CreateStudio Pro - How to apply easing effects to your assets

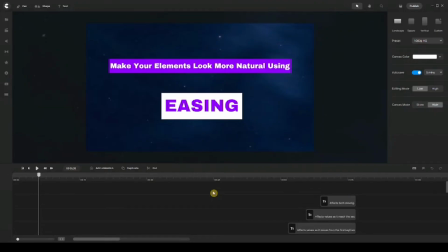1:16 Hey, what's going on, everyone? This is Ali, and in this video, we're going to talk about easing, the most requested tutorial in a long time. So without further ado, let's dive right into it. Now, the first thing I want to talk about here is to define easing.
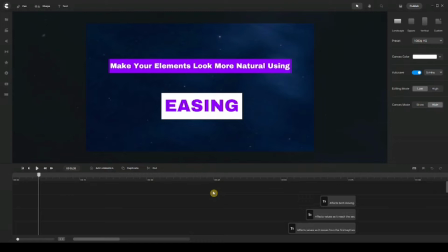1:29 What's the purpose of having it, where and how you should use it, and why is it also available in other editing software on the market? So easing, it basically helps our elements to bring them to life by making them look more natural and in a dynamic way.
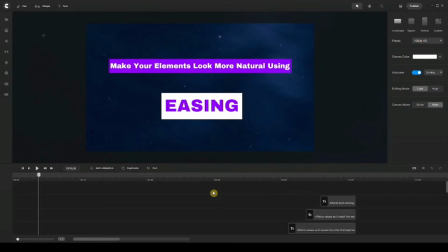1:45 And what I mean by that is, let's say, for example, we have a character that's walking from left to right on our canvas, or we have a car that's moving from left to right on our canvas or any other direction. The idea here of an easing is that it plays an important role,
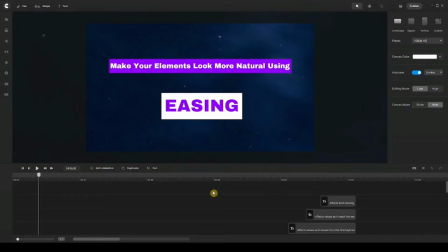2:01 that it brings our elements to life by making them look more natural, just like in real life.
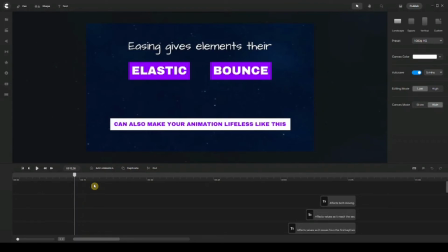2:07 Now, what's cool about easing is that it gives us a variety of effects that we can choose from to play with in our animation and make, you know, our elements look more natural. So what we've got here is things like elastic, bounce, linear, smooth, expo, back, so on and so forth.
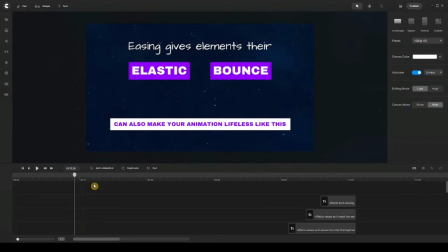2:24 Now, what I'm going to do right now is I'm going to show you a text in a lifeless effect, and I'm also going to show you another one that looks more natural when we animate it. So the one you're looking at here, I'm going to go ahead and replay it so you can see better for yourself.
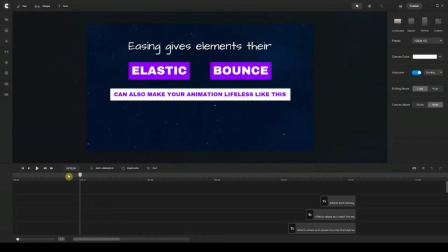2:44 So you can see here that this is an example of a lifeless animation because it does not have any easing effect applied to it. And let me show you the difference of another one so you know exactly what I'm talking about.
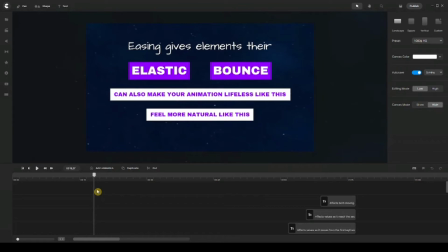3:00 So this one comes to life because I added some easing effect to it. Now, what happens if I play it in slow motion here is that it slides up, as you can see here, and it bounces a little, then it goes back to where I want it.
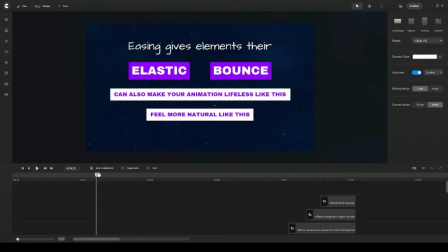3:16 So that's what's really good about easing, is that it really helps our animation to look more natural when creating our videos.
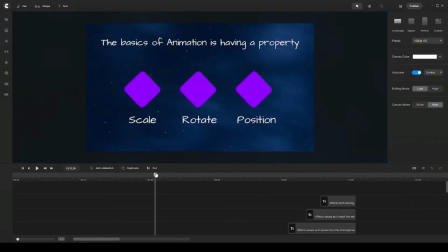3:24 Now, the basics of animation is having a property, scale, rotate, position, or whatever. And then setting keyframes, set values for that property. And what I mean by that is that inside of CreateStudio, when we add an animation using keyframes,
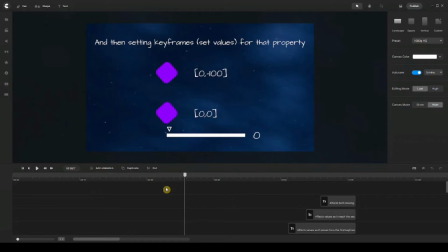3:39 we have two keyframes for each animation. The first keyframe represents the starting point of our animation, and the second keyframe represents the ending point of our animation.
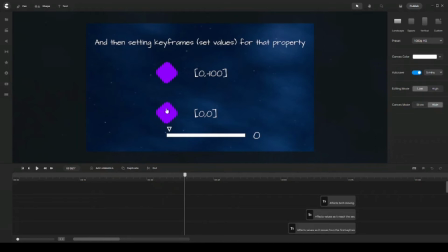3:52 So in this example here, you can see that we have a little square at the bottom here, and then we have another one on the top here. The first one represents the starting point of our animation, and the second one represents the ending point of our animation.
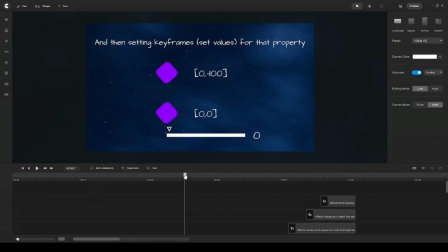4:09 So if I play this and show you what happens when you set keyframes for your animation, that it goes from one position to another, and that's called, so this is position from bottom to top. And again, going from bottom to top using keyframes,
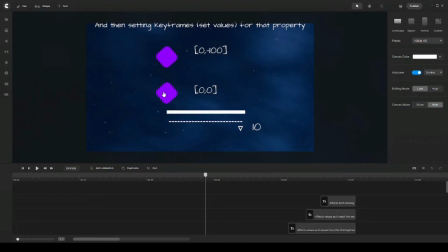4:29 the first keyframe represents the starting point, and a second keyframe represents the ending point of our animation, or where we want it to be. So now we have an example of a character that's walking from left to right,
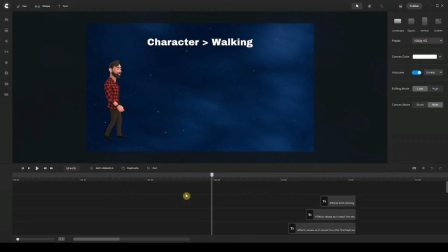4:43 and I added an effect to it so you can see for yourself how smooth it is walking from left to right.
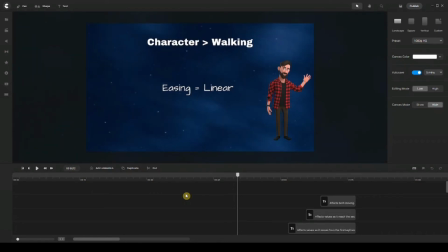4:58 So you can see here that I added an easing effect that's called linear. Linear tends to give a smoother, you know, animation effect, especially when using characters. So understand, when you're using easing effects,
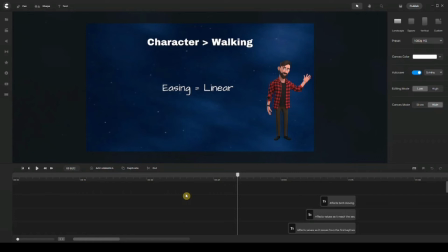5:15 you have to make sure the type of element that you're working with, because it could be different.
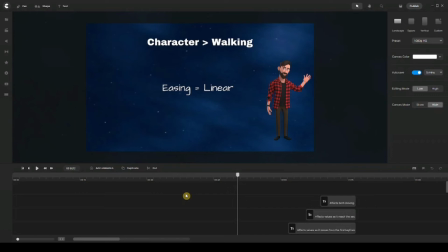5:19 Now, some says there is no rule for using easing effects on any animation, but it really comes down to the elements that you're working with, and that really determines the type of, you know, easing that you can use on your elements. So for example, on our character here,
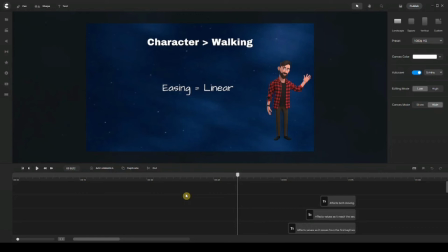5:38 the best easing effect that we can use to get them to walk from one location to another is linear. So let me show you another example using a different easing effect.
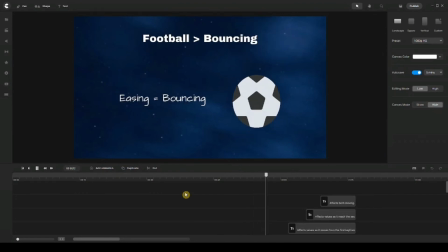5:53 So here, for example, we have a football that's bouncing. Now, it's pretty obvious when you throw a football or a ball, you know, on the ground, it bounces. So in that case, we need a bouncing effect to make it look more natural. So in this case, for a football, I used a bouncing effect to make it look more natural in a dynamic way. So again, keep in mind when using easing, you have to determine easing effects based on the elements that you're working with.
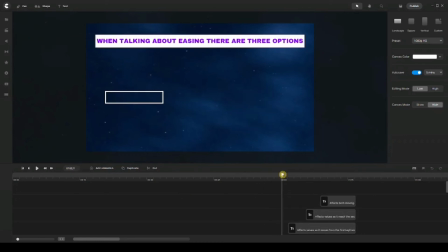6:24 Last but not least, I want to talk to you about easing options. So in our case here, we have three options: ease in, and when we have ease out, and ease in out. The difference between all three is that in ease in, it affects the values as it moves from the first keyframe.
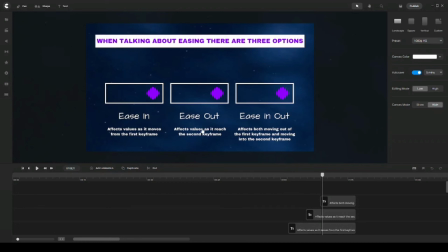6:43 Ease out, it only affects values as it reaches the second keyframe. Ease in out, or ease in and out, affects both moving out of the first keyframe and moving into the second keyframe. So I want to play this in a slow motion so you know exactly what I'm talking about here.
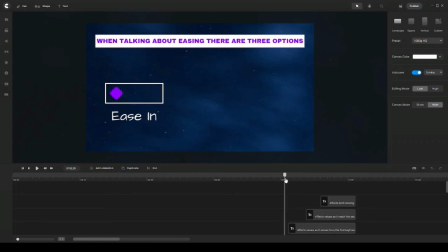7:01 So I'm going to start with the first one, ease in. And you can see here that the square is bouncing a little at the beginning, and then it does nothing, you know, at the end, or at the end of the animation. Moving on with ease out. So ease out, it only affects the ending point of my animation.
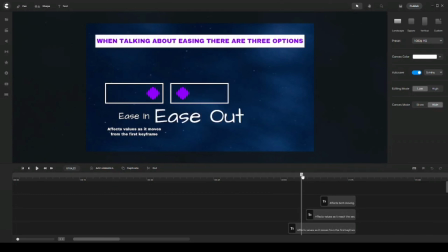7:21 So if I play slowly here, you can see that there's nothing happening on the beginning, but it bounces a little at the end of the animation. Last but not least, on the third one, easing in and out, it affects both ways, the starting point and the ending point.
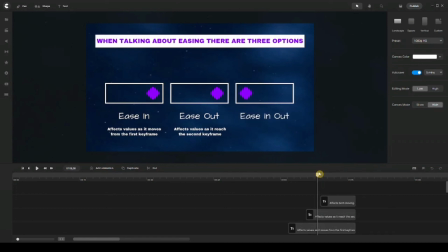7:37 So let me show you. You can see here a little bit of a bounce at the beginning and a little bit of a bounce also at the end of the animation. So now you know the difference of ease in, ease out, and ease in and out. I hope this has been helpful. So thank you so much for watching, and I'll see you on the next video.